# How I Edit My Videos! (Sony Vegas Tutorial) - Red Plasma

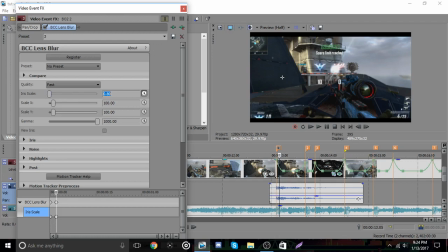(20:53)
Maybe we'll keep this at like an 80, just so everything pops a little bit more.
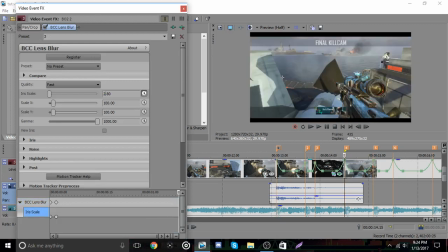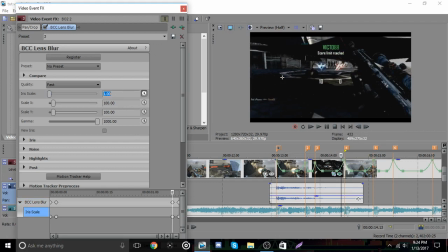(21:05)
I'll put this to a 1, so it continues to pop out a little bit more as the clip is playing.
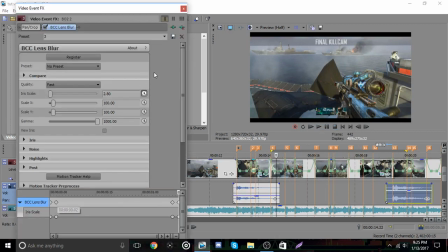(21:14)
Actually, for this edit, I think I'm going to keep that normal. I should have put it down to that.
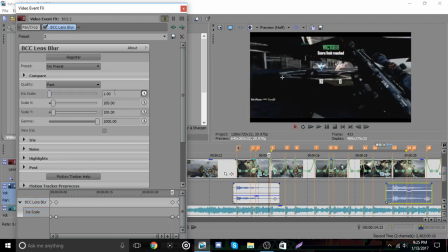(21:22)
But I do this for a lot of things normally.
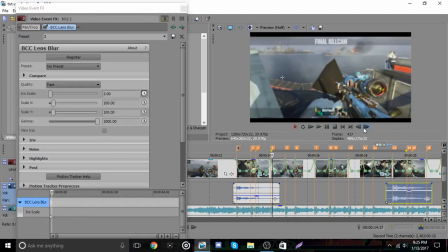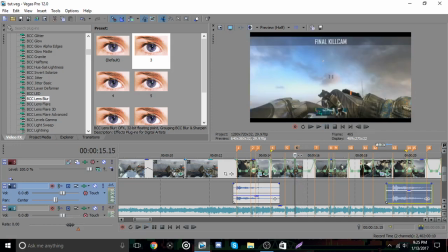(21:32)
See this right here? That sound right there. That's how I'm going to pop this up a little bit.
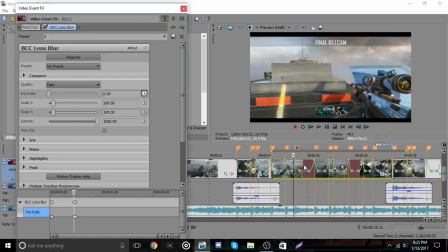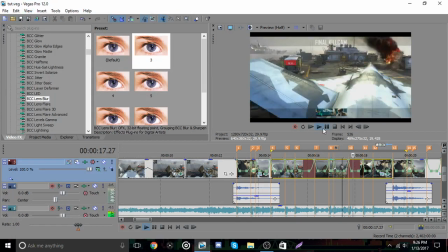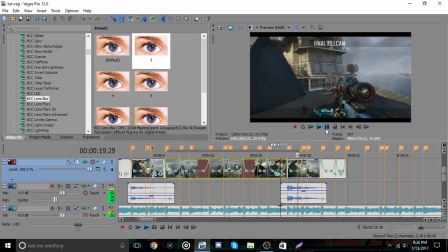(21:50)
I come over here, add it to this part.
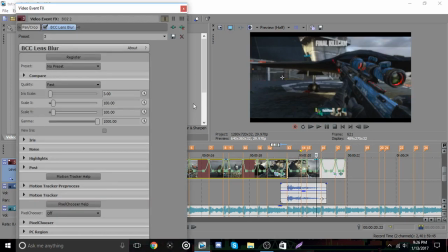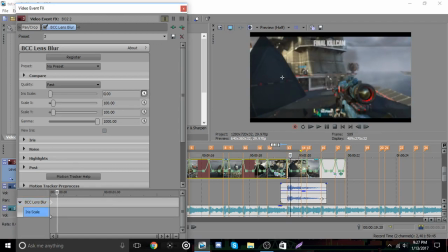(22:00)
See this part in the kill cam, I'm going to keep this at like probably like a 70.
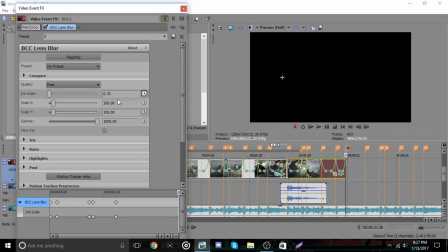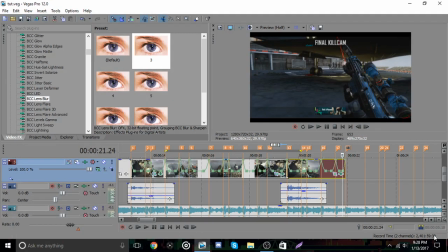(22:18)
Alright, I think we're pretty much done.
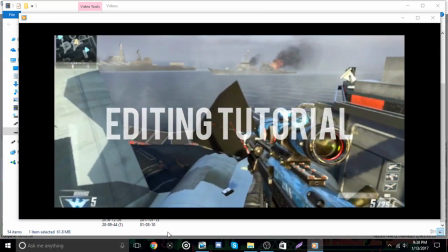(22:21) One big room full of bare bridges, one big room full of bare stitches, like Gucci,
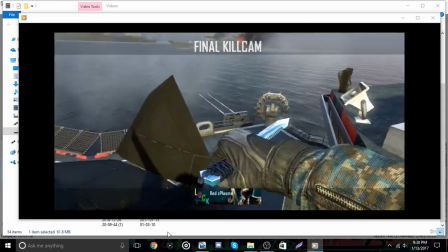(22:29) Fendi, Prada. Other bitches rather shit, so I don't even bother.
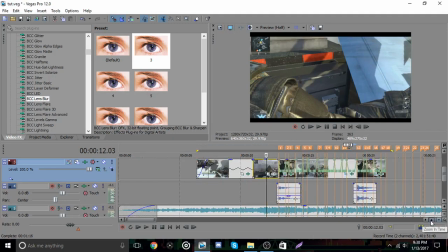(22:34) Gucci, Fendi, Prada.
I forgot one actual major effect, but I'm gonna come over here real quick, and I think it's this beat.
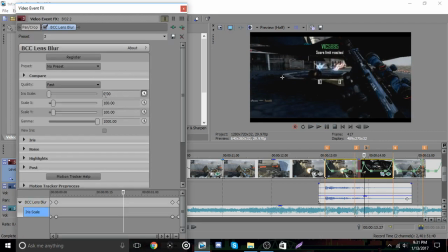(22:44)
Yeah, right here it needs to have lens blur. So I'm gonna go ahead, I'm just gonna put this like a 2 so it really pops out.
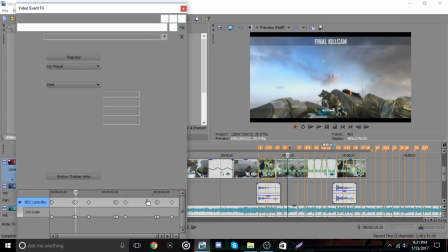(22:53)
Actually, I'm gonna go through this, I'm gonna up these all a little bit instead of it just being at like a 1.
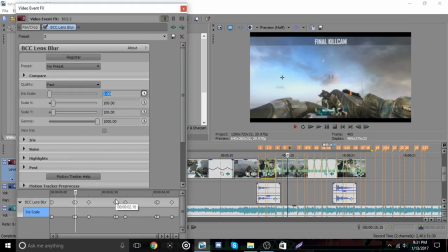(22:59)
I'm just gonna put it as a 2 so like it really stands out and you can see it. But I don't know if I'd normally put it that high.
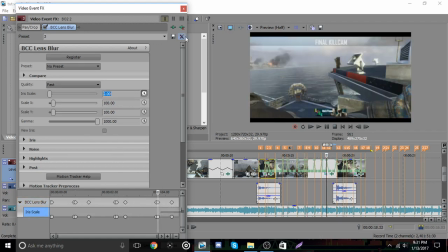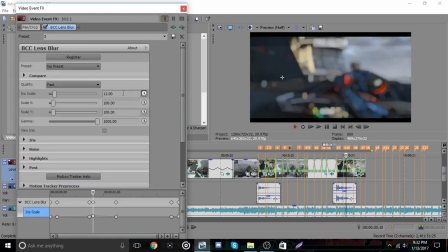(23:10)
Okay, that is way too fucking much.
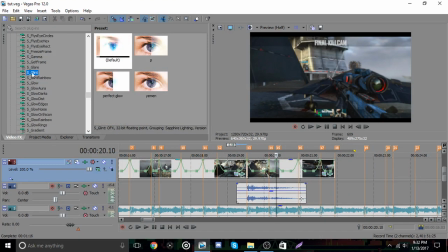(23:15)
Alright, so one major effect I actually forgot is escalant. I use this for a lot of things.
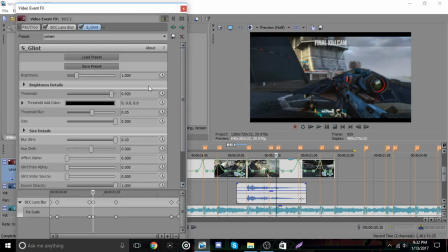(23:20)
I'm just going to put this one on here and then edit it from there.
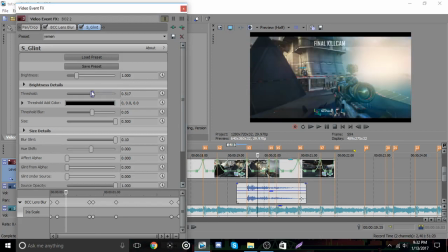(23:27)
Just makes it look so nice.
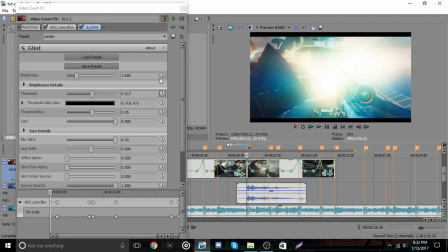(23:33)
Obviously it's like way too much for this, but once it gets like after this part, it looks really nice like around the entire map. So I'm going to go ahead and I'm going to keyframe this.
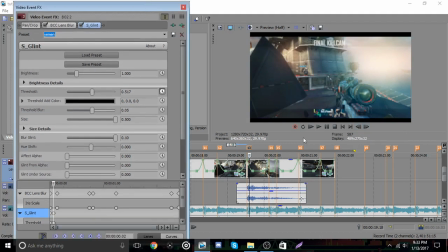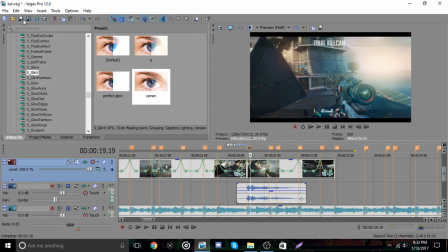So you can put that like right when the shot hits to make it look cool, or you can just put it on like on the entire clip.
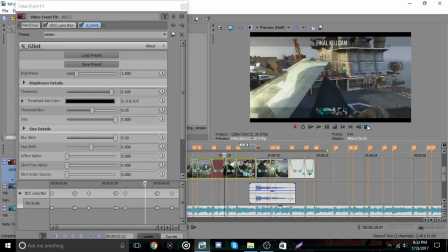(23:59)
I usually put it on a little bit at least on the entire clip, but some places it'll be like way too much.
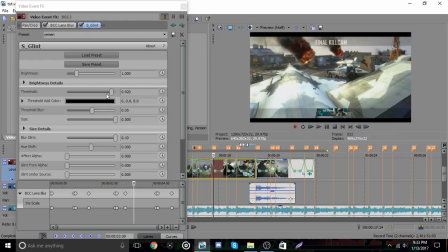(24:06)
Like if you like looks into the sun or whatever, like I don't know, certain things like do it like way too much.
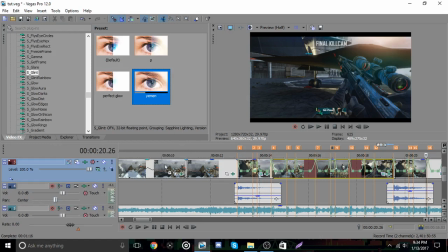(24:13)
I'm gonna throw it on this one too. I'll probably do a little bit more on the beginning clip as well.
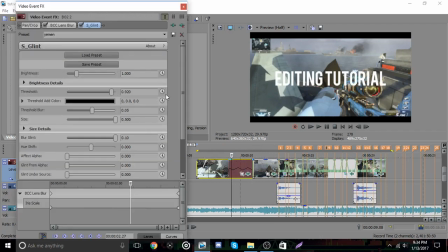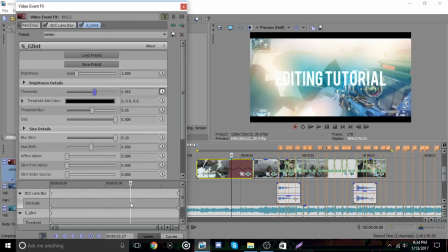(24:29)
Overdo it as it comes in, just like the blur.
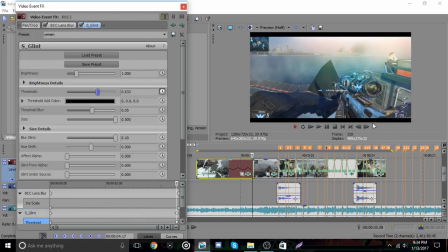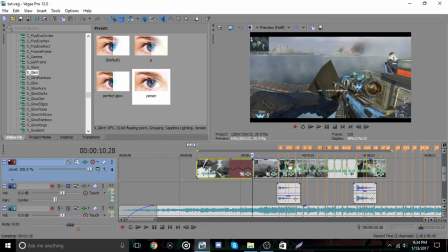(24:41)
Alright, I'm gonna come right when the shot actually hits.
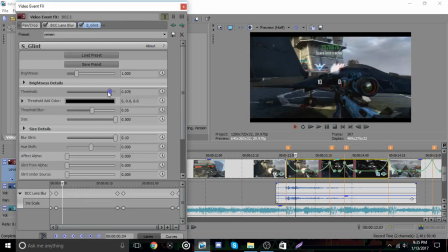(24:48)
And use it way too much than I should. I'm gonna go ahead and add the last effect here, which is RSMB.